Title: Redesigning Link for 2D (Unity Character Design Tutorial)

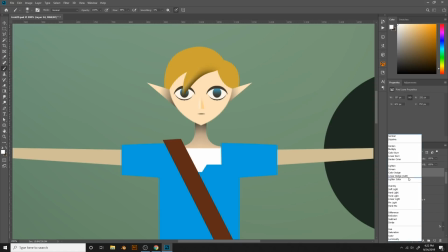And I found that just adding a little bit of shade, just a tiny little shade with the brush of white and black, and then putting an overlay filter on top of it, or in this case it's a soft light
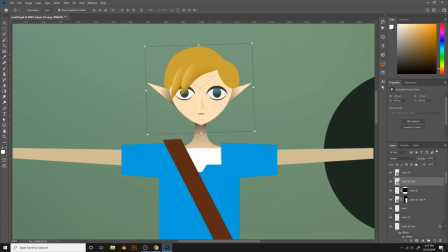filter, really works. So I'm just rotating and duplicating and trying to get an idea of what it looks like.
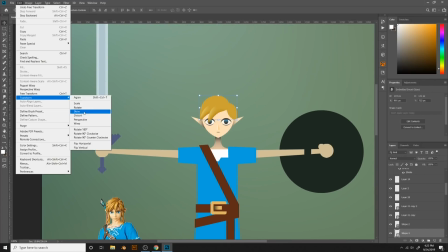Now you notice me in this portion of the illustration, I will be zooming in and out often.
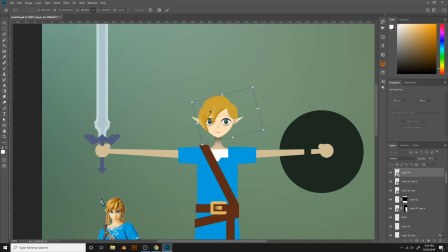And the reason why is because we're getting pretty detailed here. And the reason why we're getting detailed is, again, details you typically want to avoid. You don't want to get too detailed with a 2D illustration, but you also want to be adding key features. Well, this is definitely a key feature for Link.
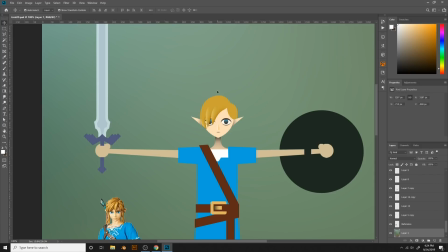The hair coming across his eyes, the blonde, sort of leaf-shaped hair coming across the eyes.
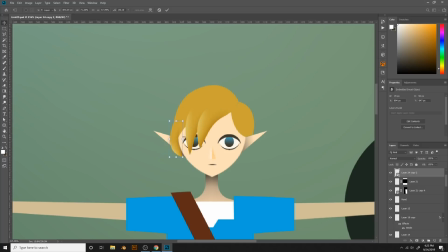So I definitely didn't want to forget about this part. As much as I was tempted to just forget about it, I knew how important it was to get Link to have this long hair.
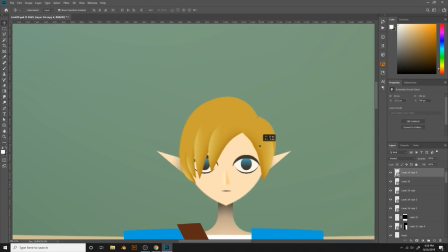So it was a lot of guessing and checking and going back and forth, trying to figure out how to make it look.
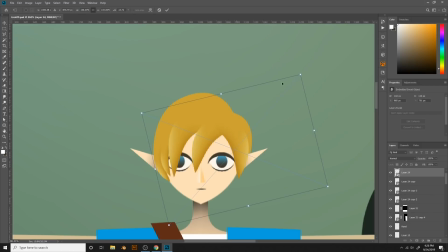It wasn't easy, but I think the most important thing I learned about Link, especially the Breath of the Wild version, is he has pretty much one thick hair coming straight down, pointed at his nose,
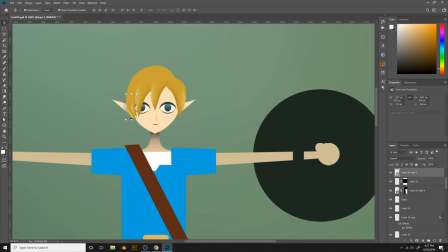which I thought would look strange, but it actually ended up looking a lot better than my previous attempts.
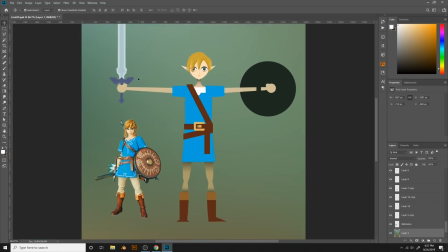So I ended up using 3 on the left and then 1 on the right, and it's not perfect, I'll admit, but this was an illustration done in like 50 minutes.
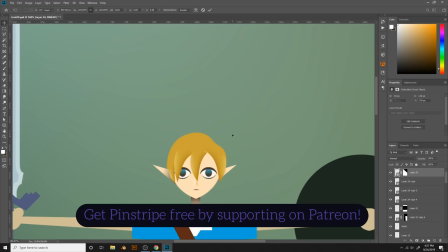So I wasn't going to focus too much on getting it perfect.
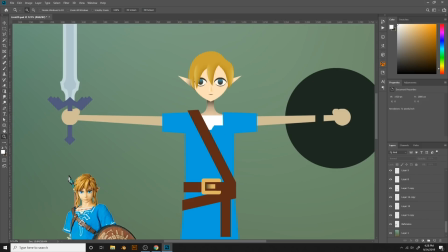And you'll notice that it's kind of not amazing. But you never need to worry while you're doing an illustration, honestly. Just go for it and keep going, because things don't look perfect as you're creating them, obviously. So if things don't look perfect, don't worry about it.
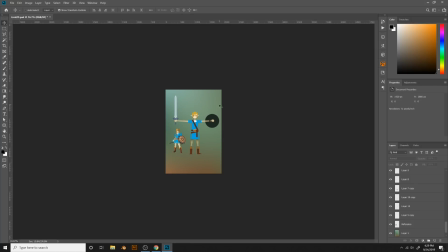You can go in and start adding shading and tweaking things later, and you'll notice that even though we don't end up with a perfect design for Link,
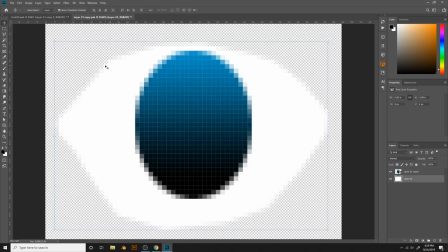it definitely gets pretty good. And you notice here I'm tweaking the eyes even.
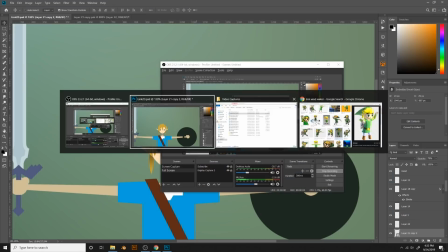I felt like the eyes just didn't look good, and so I felt like I was going to try out a different version of eyes.
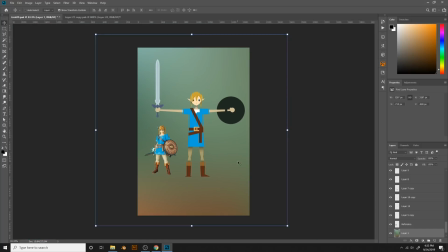I definitely don't want to go with the typical Thomas Brush style eyes of just button eyes.
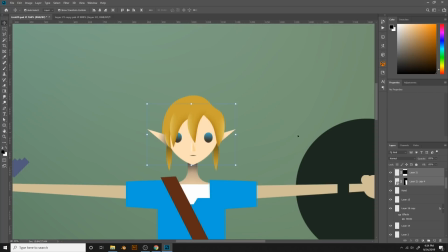I wanted to try something a little bit different and challenge myself.
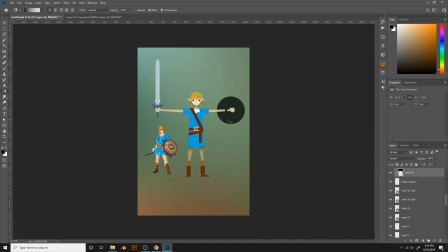So what I did here was simply made the eyes a little bit white, and we're about to do that in just a second.
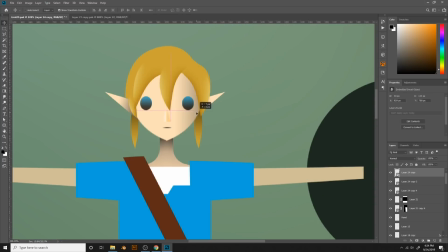But right here, what you'll notice is I'm adding shading to give the hair a little bit of depth. So I'm putting shading on the
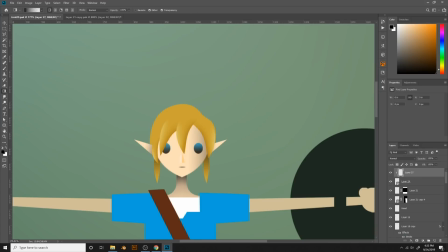face and a gradient on the face to make the hair look like it's elevating away from the face.
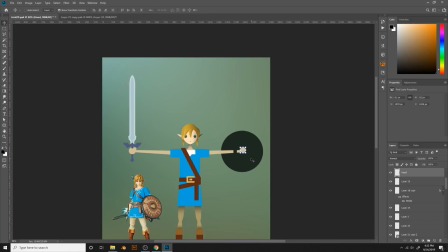I'm a big fan of using the gradient tool to create shading.
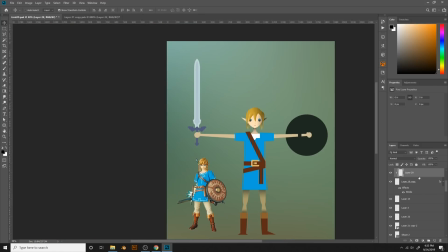It creates a very soft, smooth, matte look for your characters, and I really like that.
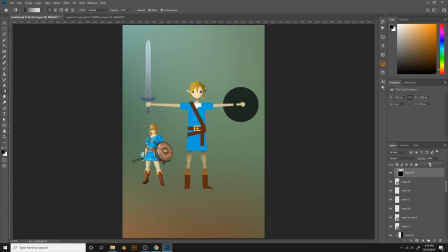So you can see I'm adding shading to everything now. Once I finish up the generic geometry of my shapes, the very basic, essentially vector art, then I'll start just adding in the shading, and I always keep in mind where the light source is coming from.
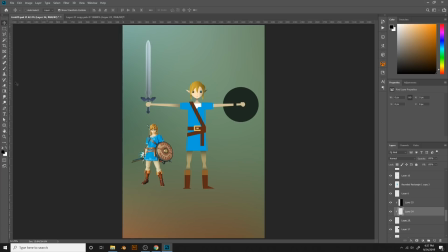So in this case, generally speaking, the light source is coming from the top left corner. Imagine the sun is at like 3 o'clock, depending on where you're looking. So it's coming at an angle towards Link's head, And so I'm adding shading based on where that sun is.
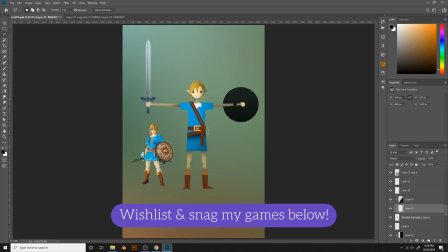Sometimes I'll add shading on both sides of an object, even though it's not technically true. So you'll see I have shading on this side, and then I'll also put shading on the left side because it just, for some reason, didn't feel great.
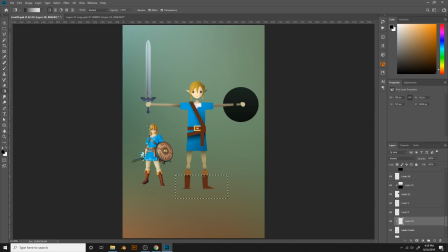And then I decrease the opacity. I'm gonna add shading to the lips of these boots to make things feel a little bit more alive.
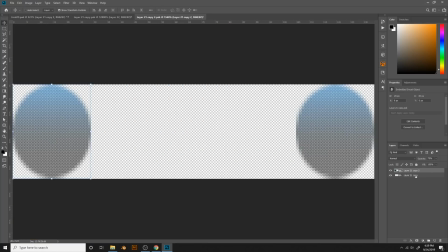And then I'm gonna go back to the eyes because they're still driving me crazy, and that's okay.
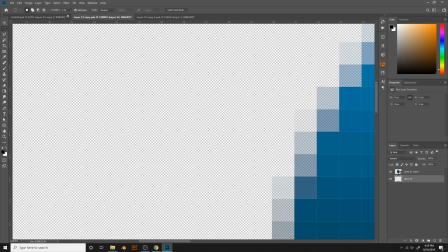That's the thing about eyes, guys. You want to make sure your eyes are perfect.
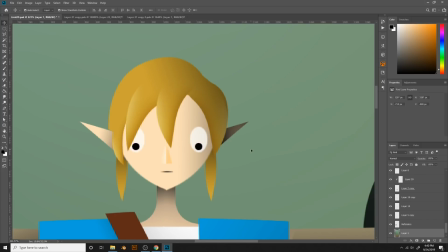Eyes are what make us feel something when we look at a character. So you really want to make sure the eyes are perfect.